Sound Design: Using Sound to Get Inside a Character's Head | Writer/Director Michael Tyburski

Hi, my name is Michael Tybursky and I directed and co-wrote The Sound of Silence.
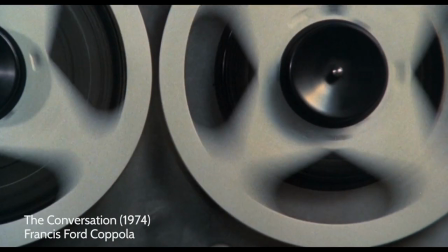I suppose I've always been a visual thinker, but sound is one of those areas, especially in film,
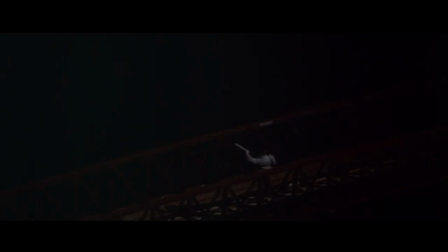that I feel like is often underutilized, not kind of given its full potential, and it really makes up so much of the movie-going experience.
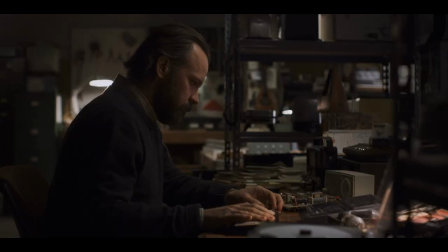One of my first assignments in film school was essentially to tell a story just through sound.
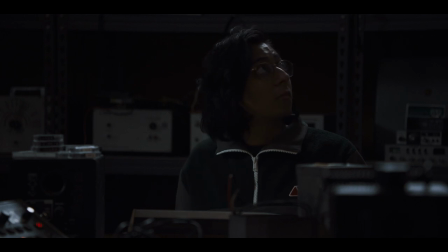Having kind of the constraints of just being able to tell a story with sound can be really amazing
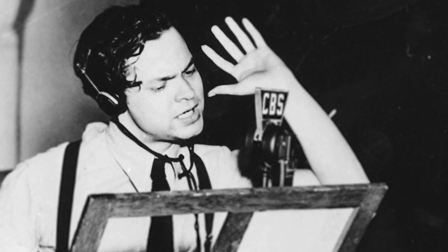because you can do so much and you can manipulate kind of the viewer in a way that's really interesting.
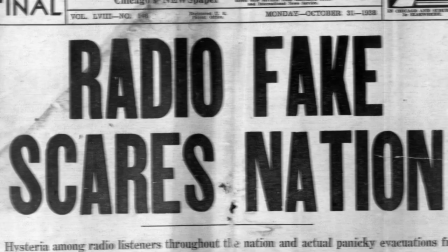Ladies and gentlemen, due to circumstances beyond our control, we are unable to...
One of my favorite films is Come and See from Ellen Klimoff.
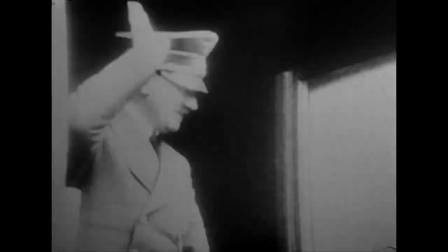It's, you know, World War II. I think it's, you know, probably best known for kind of its brutal naturalism.
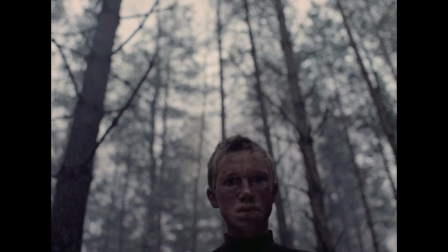Early on in the movie, the main character, this young boy, he experiences a big explosion and bombing and essentially goes deaf.
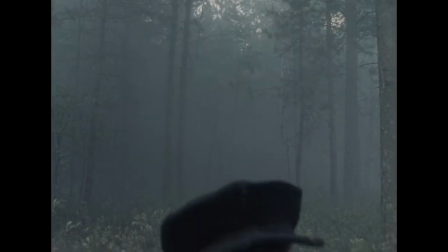And because we're experiencing it from his perspective, first it transitions from these explosions to ringing.
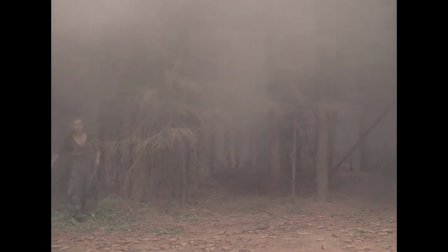And then they really cut sound entirely for most of the movie.
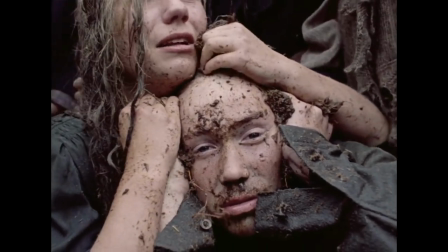It really places you in that character's head. it shakes you as a viewer because suddenly you're just aware of all of the kind of micro sounds in the world.
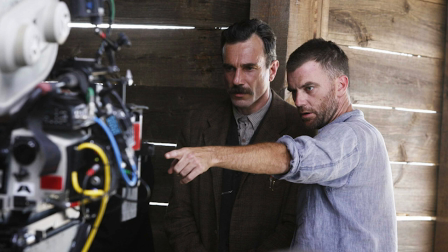And then, you know, Paul Thomas Anderson did that in There Will Be Blood,
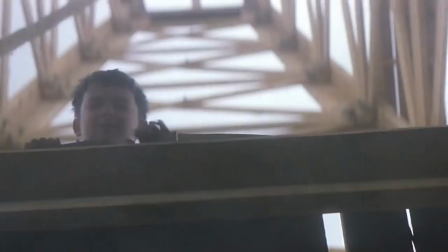much to the same effect where when the oiled derrick explodes, they really cut sound from the soundtrack. And then we do that in this movie. We have a character who he overhears, essentially, that's his biggest discomfort.
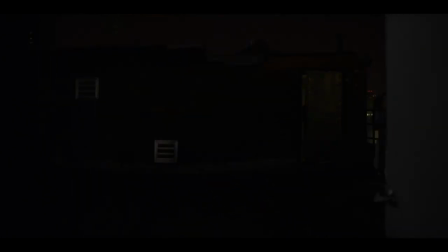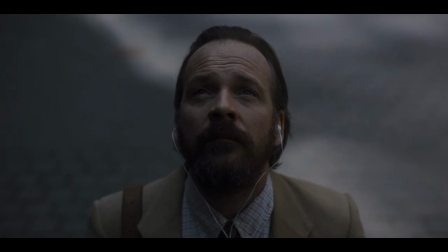From the script stage, we knew he needed to have some sort of coping mechanism, these custom modified headset that he wears. It's a way that he can quite literally tune the city out.
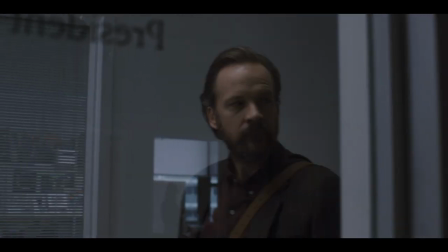We have the scene where Peter goes in to visit the Rashida Jones character.
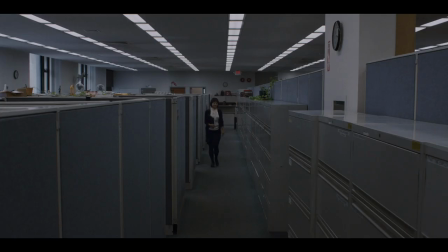He works in homes and offices are just literally out of his comfort zone.
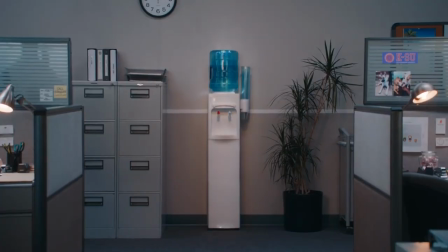When you're in an office, you hear fax machines, the water cooler, the office chatter, the fluorescent lights buzzing.
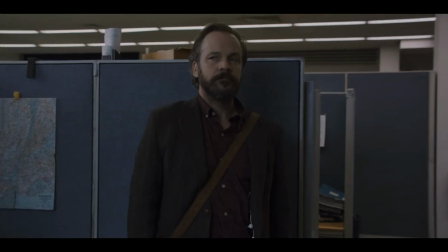And so all of these for Peter are going to be heightened.
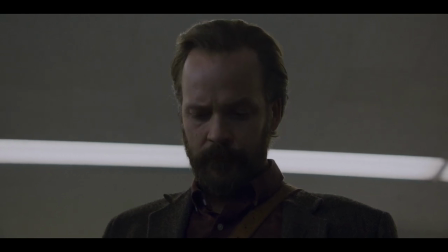You know, at our first pass of the mix of that scene, it was just kind of the cliché of just, like, hearing all those layered on top of each other.
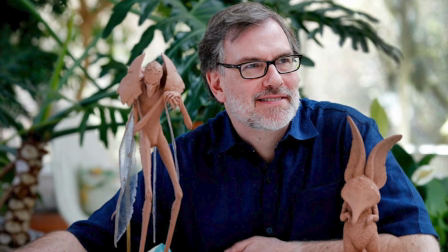And I got to meet Gary Reinstrom, who's this kind of legendary sound designer.
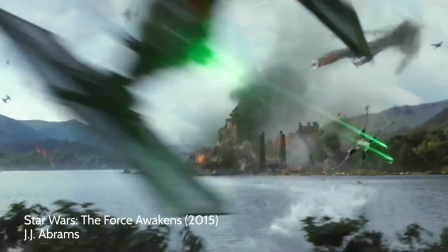And he gave me a great note, the idea that if you want to go inside a character's head,
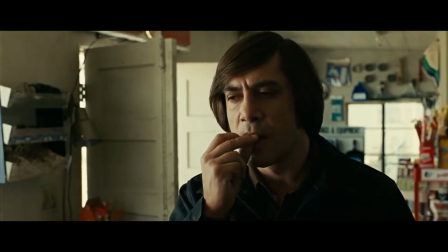it's best to kind of lose a lot of the other sounds.
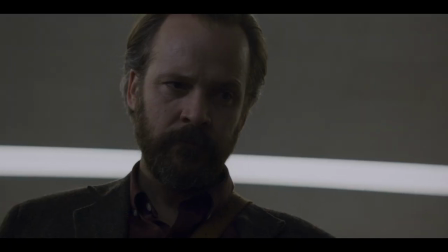So instead of taking all those and hearing all those individual sounds on top of one another,
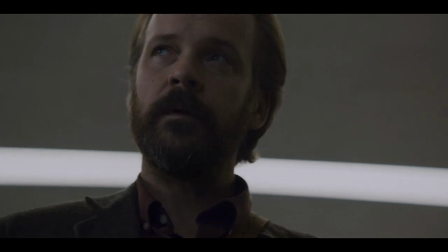we took the most predominant ones and we pitched it to a high frequency so we could kind of
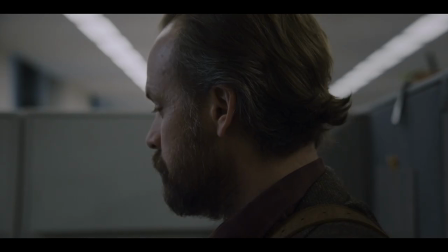understand how uncomfortable he was almost without hearing all of those other things that were making him uncomfortable.
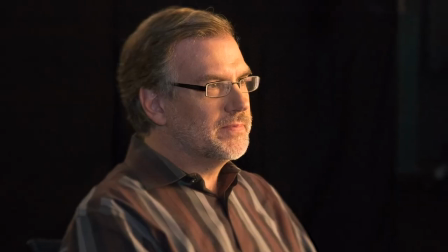And Gary worked on Punch Drunk Love.
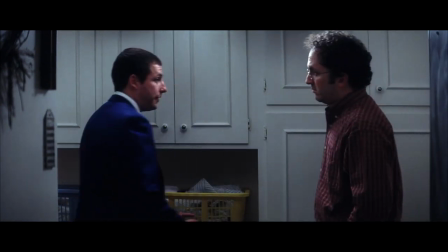I think what I love about that movie is that it really meshes both sound design and score in a really unique way.
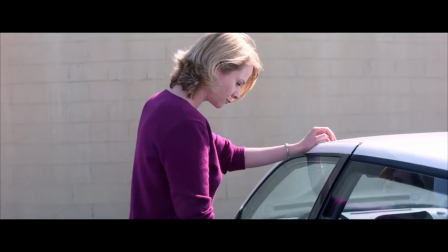I always believe that sound design and score are best when they're synonymous and
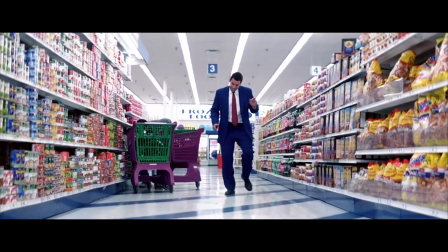you don't really know what you're hearing at one time and that they can kind of be one and the same thing. Peter Sarsgaard character kind of fashions himself in his head as this kind of conductor to a big symphony in New York City, in this case, being the orchestra.
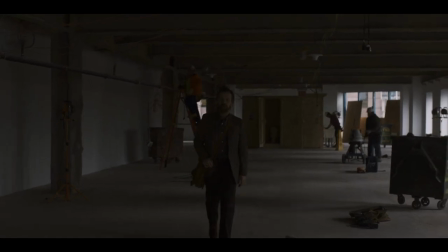And he has this one vantage point in the city that he goes to several times in the film and it's just kind of business as usual.
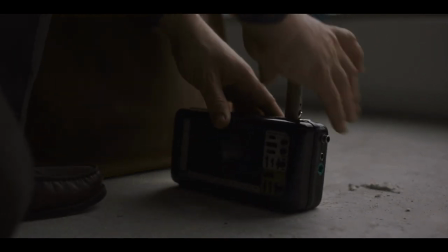He puts down his recording equipment and has this moment where he can kind of have an overview of everything.
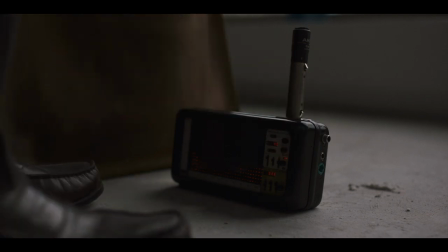And we start with score.
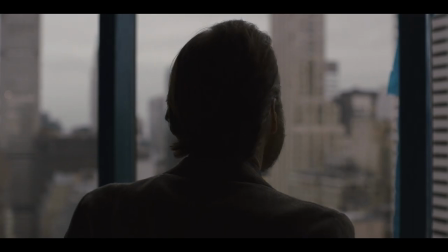slowly evolves into the sounds of the city